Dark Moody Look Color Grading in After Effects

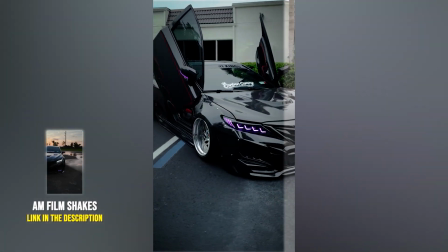Hi guys, in today's tutorial I'll show you how to color grade your video to achieve a dark, moody look in After Effects.
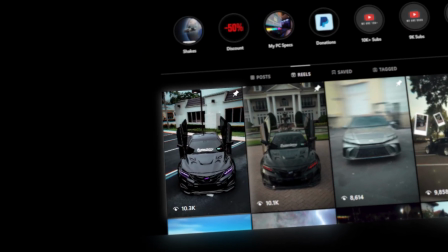I recently shared my latest reel on Instagram, and many of you asked about the grading settings I used, so let's get started.
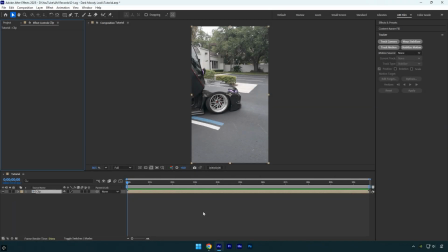This video was shot using the DJI Osmo Pocket 3 in the D-Log profile.
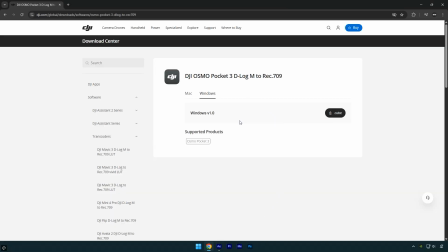For grading, I'll be using the official LUT, which you can download directly from DJI's website.
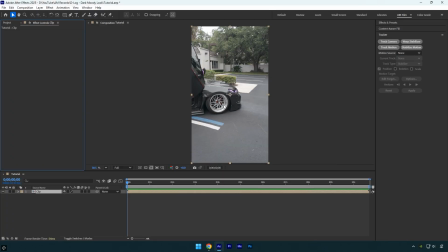If you're using a different camera like a Sony for example, you can download the appropriate official LUT from the Sony website as well. Once you've downloaded the LUT, apply the Lummetry color effect to your clip, then expand the creative, click on the look dropdown, and select the LUT you downloaded. The only adjustment I'll make under the creative section is sharpen. I'll increase it to 20.
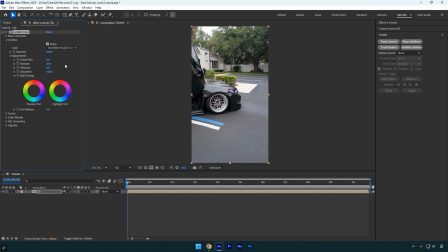Sharpening the video helps maintain visual clarity and quality when uploading to platforms like Instagram and TikTok. Now let's close the creative and expand basic correction. I'll reduce the temperature to around -6 to give the video a colder, moodier tone. Now I'll increase the contrast to around 60 to give the video a darker, more defined look.
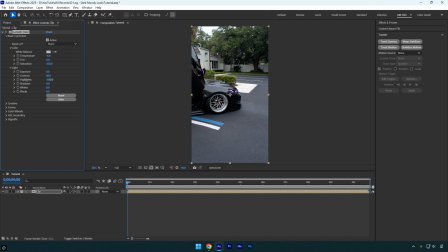Then I'll lower the highlights to about -130 to recover details in the brightest parts. To bring back some visibility in the dark areas, I'll slightly raise the shadows. Next I'll slightly increase the whites to add a bit of brightness, and then reduce the blacks to deepen the shadows.
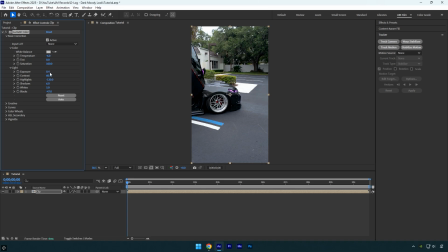I'll also raise the exposure just a touch to brighten the overall image. That looks fine for the basic adjustments, so now let's expand the curves and move on. I'll create 3 points on the curve, one for the shadows, one for the midtones, and one for the highlights. I'll start by lowering the shadows to deepen the dark areas, then slightly raise the midtones to brighten the middle range,
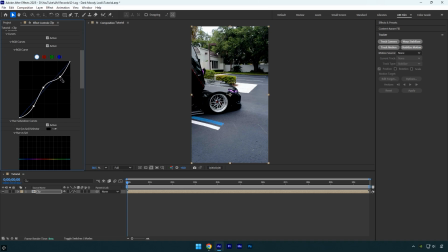and finally I'll pull down the highlights to soften the brightest parts of the image. Now I'll switch to the red channel and pull the curve down slightly. This adds more blue to the image, giving the video a colder, more atmospheric look. The image is already looking good, but we can enhance it further.
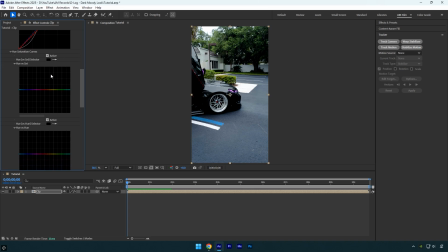Let's move on to the hue versus saturation adjustment. I'll select the eyedropper tool and click on the green areas in my video. Sometimes After Effects selects the wrong color automatically, but we can adjust it manually by choosing the green range right from this panel. Then I'll increase the saturation of the greens to make them more vibrant like this.
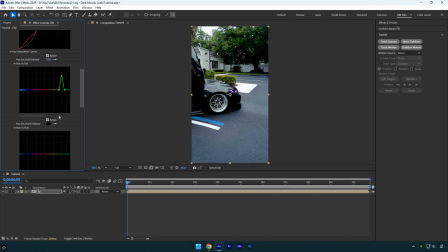I'll also select the blue colors and slightly decrease their saturation, as I don't want the blues to overpower the video. Next let's move to hue versus hue. I'll select the blue color and adjust it slightly, bumping it up a bit to subtly shift the blues in the video. Everything looks good so far, so let's scroll down to the color wheels and expand it.
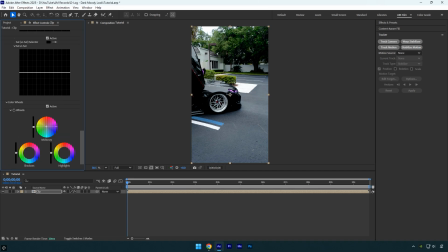I'll warm up the midtones slightly since the video feels too cold for my taste. I'll do the same with the highlights, but also lower their brightness a bit. To balance the look, I'll cool down the shadows to add a colder tone to the darker areas and pull them down to make the shadows deeper and darker.
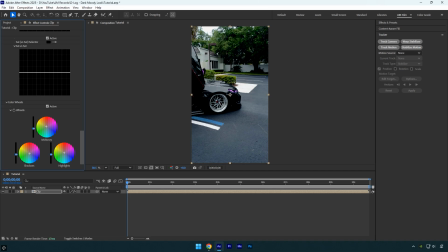Let's also slightly pull down the midtones to fine-tune the overall balance. Nice, everything looks great to me. Now let's scroll down and expand the vignette section. I'll reduce the amount to darken the edges, then lower the midpoint to bring the vignette closer to the center.
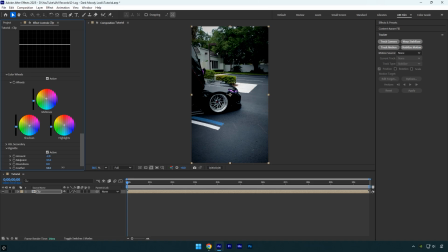Finally, I'll increase the feather to around 90 for a smooth, natural transition. Let me quickly show you the before and after of my color grading.
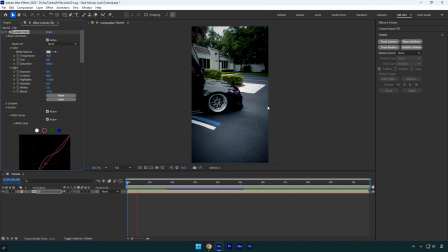If you enjoyed this video, please let me know in the comments and don't forget to like and subscribe.